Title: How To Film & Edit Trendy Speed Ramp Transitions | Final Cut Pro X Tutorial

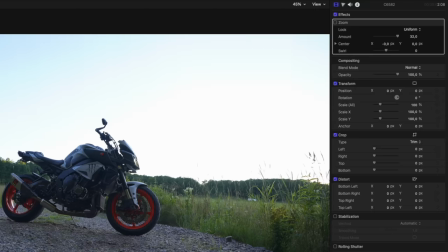8:11 So we're gonna set the playhead at the beginning of the clip and we're gonna go into the video inspector, hit the scale, and then choose
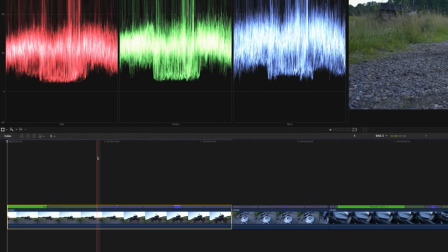8:18 130%, and then move forward to just where you can see that the first speed ramp begins. And then we're gonna choose 110. If we play this back, you can see that it feels like it's sucking us in feeling to the shot.
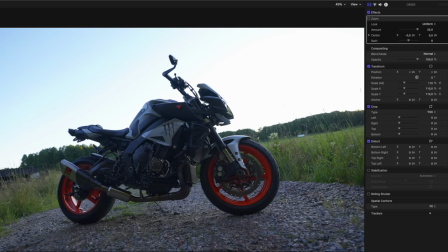8:33 As the speed ramp begins, we can zoom out a little bit more and set another keyframe to 100. This is gonna be very subtle, but looks cool. And then for the last one, we wanna make sure that we zoom into the bike
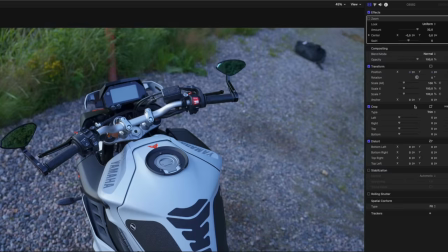8:47 because I wanna make sure that we try to match the color of this shot with this shot.
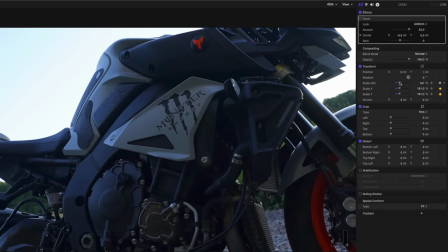8:53 So how about to 180? Yeah, I think that feels good. Feels good. And again, it's very important that you play around with the different scale of the clip, the different positions of the clip,
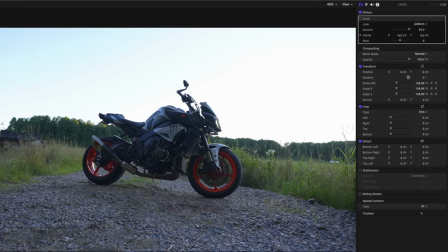9:08 and trying to mix and match and see what you can come up with when you are doing the editing. What I want to do now is smoothen out the speed ramps because you can see it's very jittery.
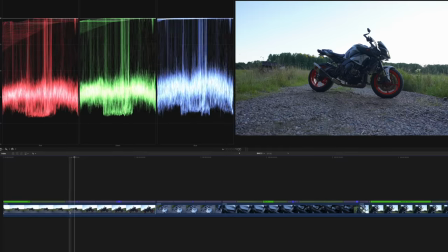9:19 It feels like just goes in. So first thing I want to do, we want to go into the zoom and we want to change it from uniform to variable.
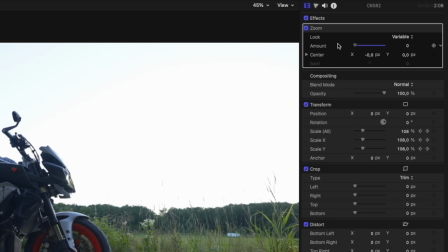9:27 And we're going to drag it down to 0. Set a keyframe, go forward to the middle.
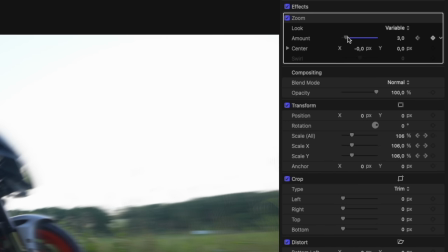9:33 So 1, 2, 3, or 4, and then forward again, and then drag down 0.
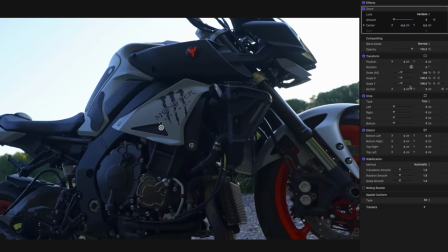9:40 We have a little bit of motion blur, and then go to the end of the clip and then drag it up to 4, I think 5 maybe.
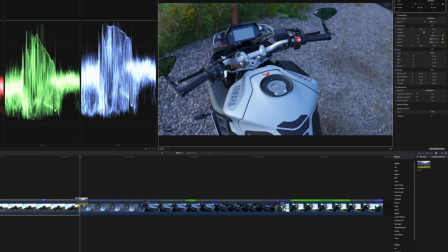9:49 We are going to drag a new zoom over to the second clip and choose variable,
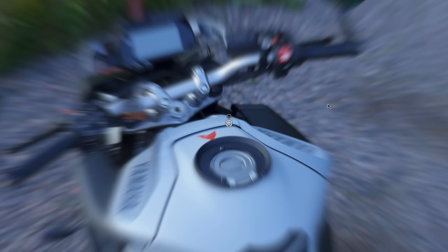9:56 drag it down to 5, adjust the key point because this is going to be the focus point of the zoom. I'm going to set it somewhere around here where the text is at,
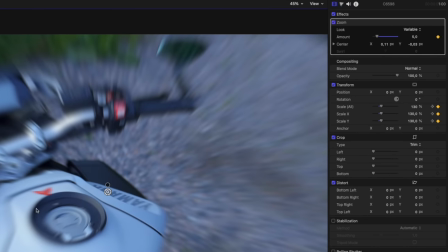10:07 and we are going to keyframe this and move forward 1, 2, 3, 4 and drag it down to 0. We don't want to have it too much because then it just looks like it's blurring out. So just using a couple of simple techniques, we end up with something that looks like this.
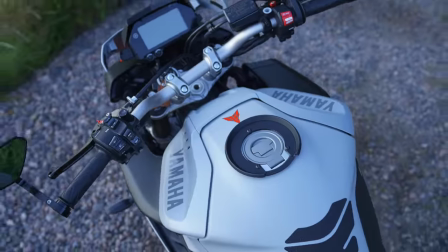And when you add in a little bit of sound effects, you do a little bit more tweaking to it, you play around even more with the positions, the scaling, the different keyframes that you can play around with,
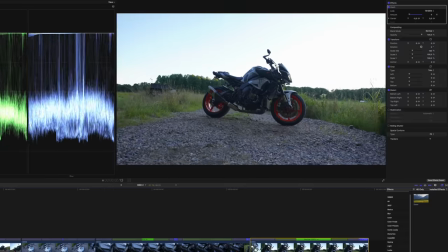10:39 then you end up with something looking like this.
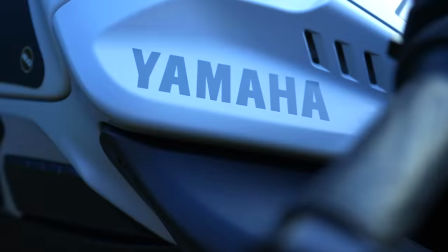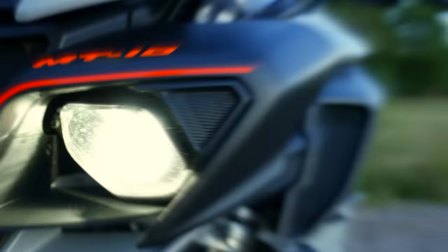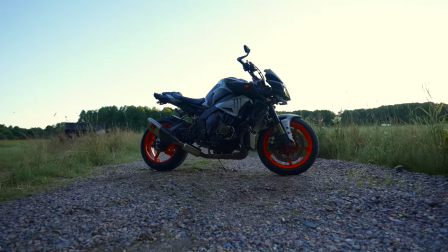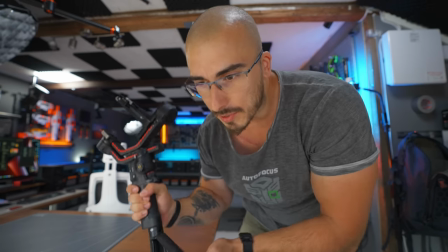10:58 Actually thinking that this technique is going to be possible to use on multiple different things.
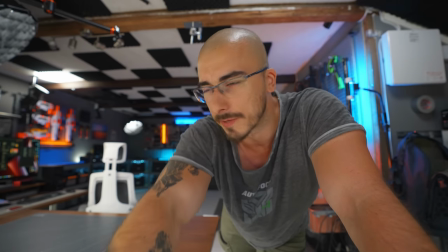11:03 So I'm going to do a try here and see if we can capture my disc setup with this technique. Yeah.
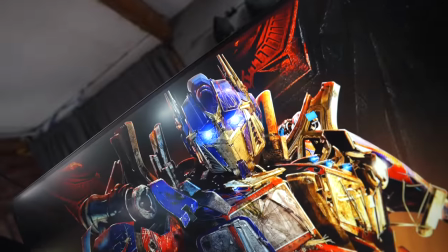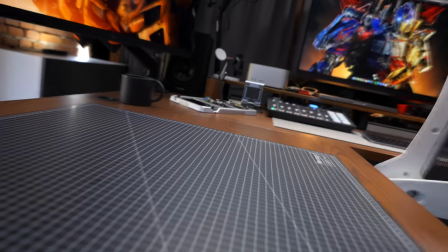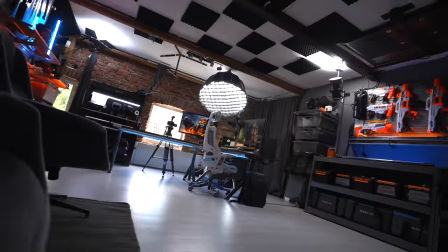I really hope that you learned something today and that you found this tutorial useful. If you did, please do give it a thumbs up. And don't forget to subscribe because that would be highly appreciated as well. I am saying thank you so much for watching this tutorial and I really hope to see you in the next video. Peter from Sweden is saying adios.